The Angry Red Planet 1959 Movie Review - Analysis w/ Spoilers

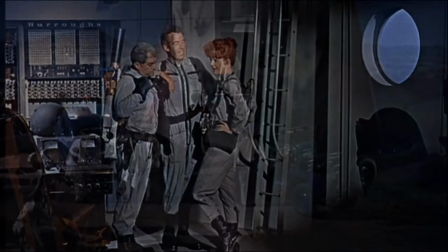The film is told entirely in flashbacks which both creates a sense
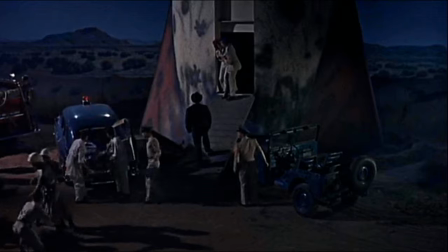of mystery but also gives away the ending in the beginning removing most of the tension
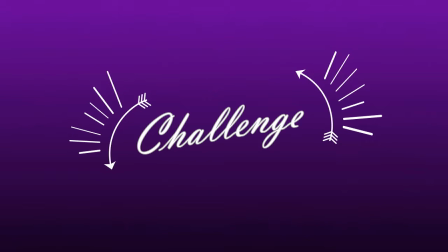the challenge the challenge in this film is actually the planet
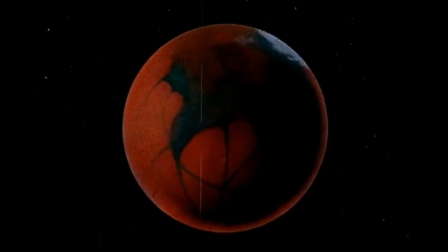mars you know the humans land on mars and the first thing they do is freeze
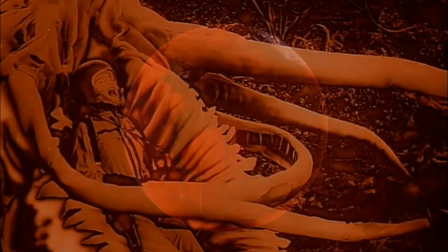a plant creature which in the film acknowledges that they are alive so essentially the earthlings attack martians
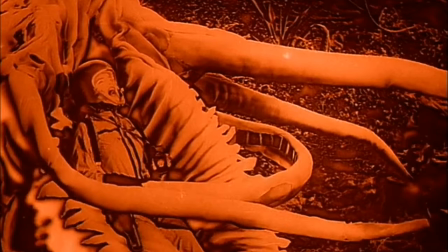as soon as they land just recklessly traipsing around without consideration and And although the Earthlings think that they have come peacefully,
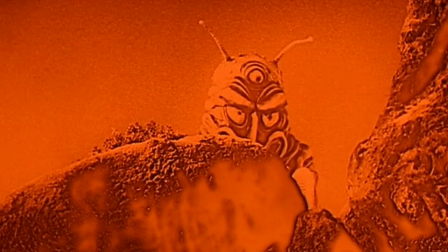they have no idea that they are committing offenses to the environment and invading it. In the case of our challengers, Mars, the Martians are actually the good guys.
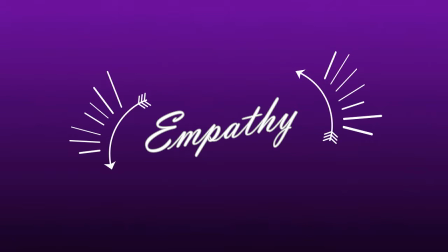There is some empathy for the team of explorers. There is Dr. Iris Ryan,
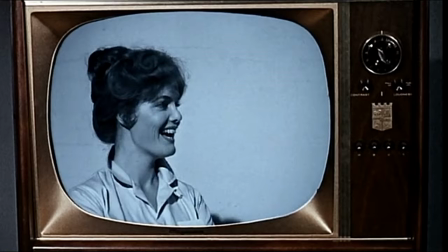who is a brilliant authority in biology and zoology. she's not the average woman of her time but she still
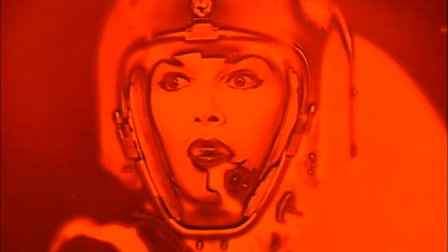suffers some sexism she herself seems to not be aware of
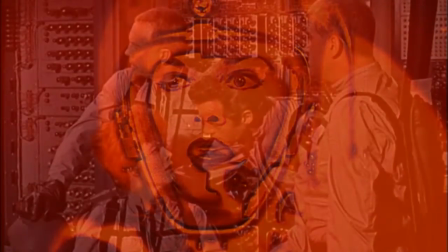and it barely sets up the fact that she got there on her own or whether or not she
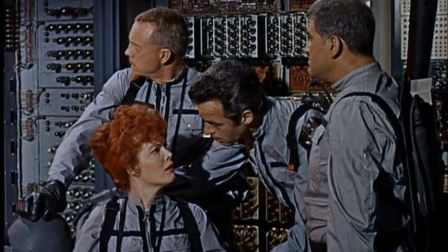got there because of her parents mainly her famous father unfortunately she is undermined by screaming and passing
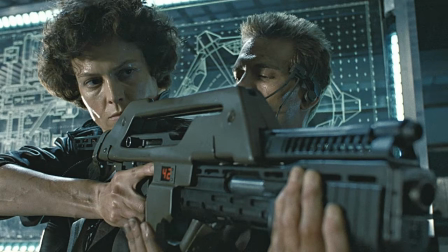out quite often in the film she's no Ellen Ripley but she's the best precursor in 1959 had to offer.
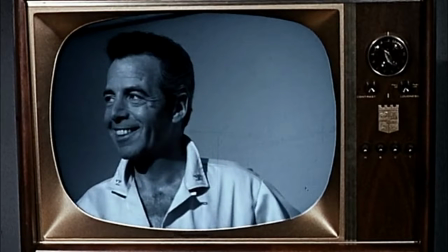The next person I'd like to talk about is Colonel Tom O'Banion. He is the pilot navigator on the ship.
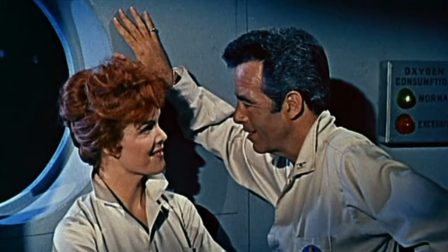There is a budding romance between Iris and Tom who doesn't respect her enough to even call her by her name and calls her Irish.
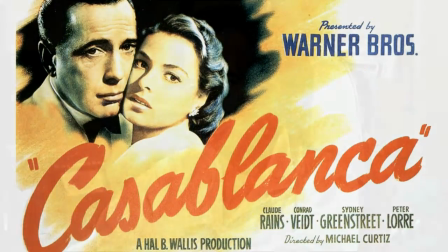There's lots of corny Casablanca style lines between them in fact Tom kind of looks
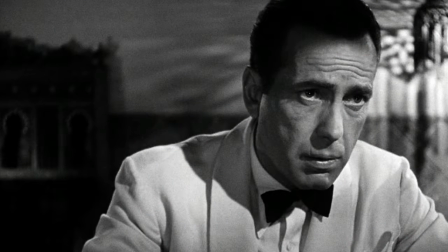and acts and sounds like Humphrey Bogart professor Theodore Gattel the
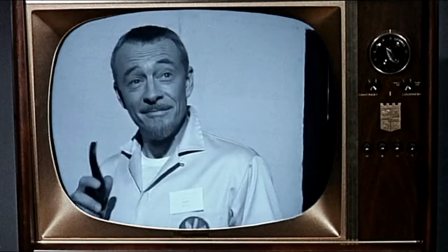authority on space and rocketry who designed the ship is as equally frail as iris
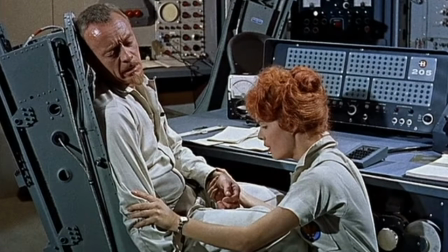almost always in distress he's not exactly the smartest scientist there is because what
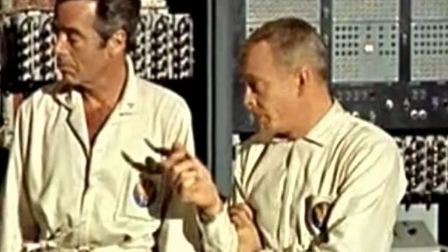kind of scientists would light up a pipe in the cabin of a spaceship.
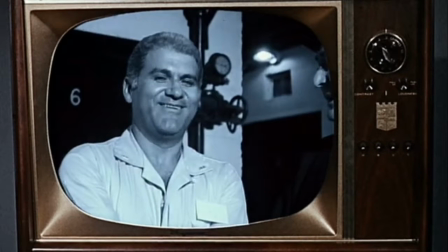The next person I'd like to talk about is the chief officer Sam Jacobs, the electronics and radar expert.
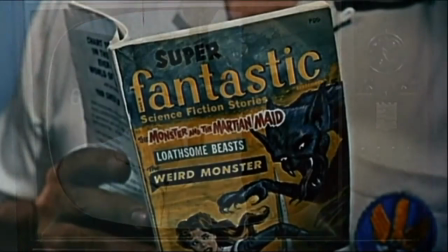He is the most likable of the bunch. He is the audience for the film, a childlike fun kind of guy who likes comic books and guns.
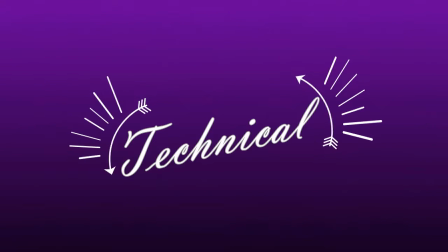He's adorable. The technical aspects of this film.
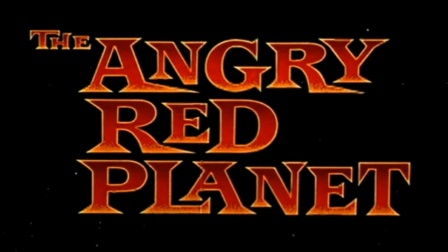Director Ib Malkior was just given nine days to shoot the film with a budget of less than two hundred thousand dollars.
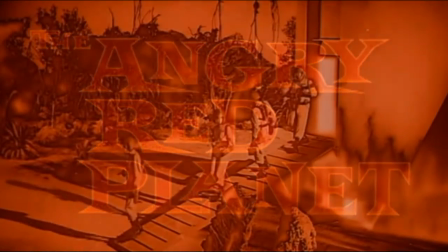If you don't like the color red you may not want to watch this film because there's a lot of red in it and I'll tell you why.
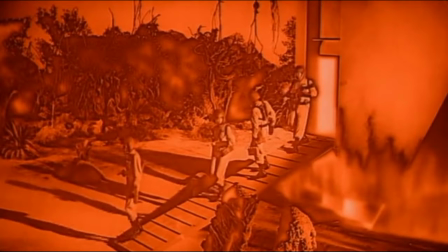Besides the obvious reason that it's Mars, the process that was used for all the scenes on the surface of Mars was the result of an attempt by the
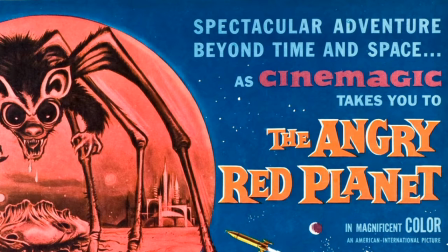producer Norman Maurer to blend live-action footage and hand-drawn backgrounds together. It sounds like a pretty fantastic idea. He called this process cinemagic.
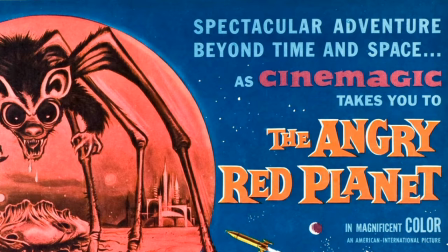Unfortunately it didn't work how it was intended and the footage was overexposed during the process. The director liked the effect and proceeded to use about $50,000 or
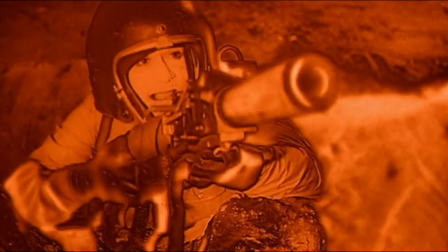just over a quarter of the film's budget turning the footage into this Cinemagic film. I'm not exactly crazy about the visual effect but I don't exactly hate it either as some other people say they do. I think it's an interesting take because it does look otherworldly.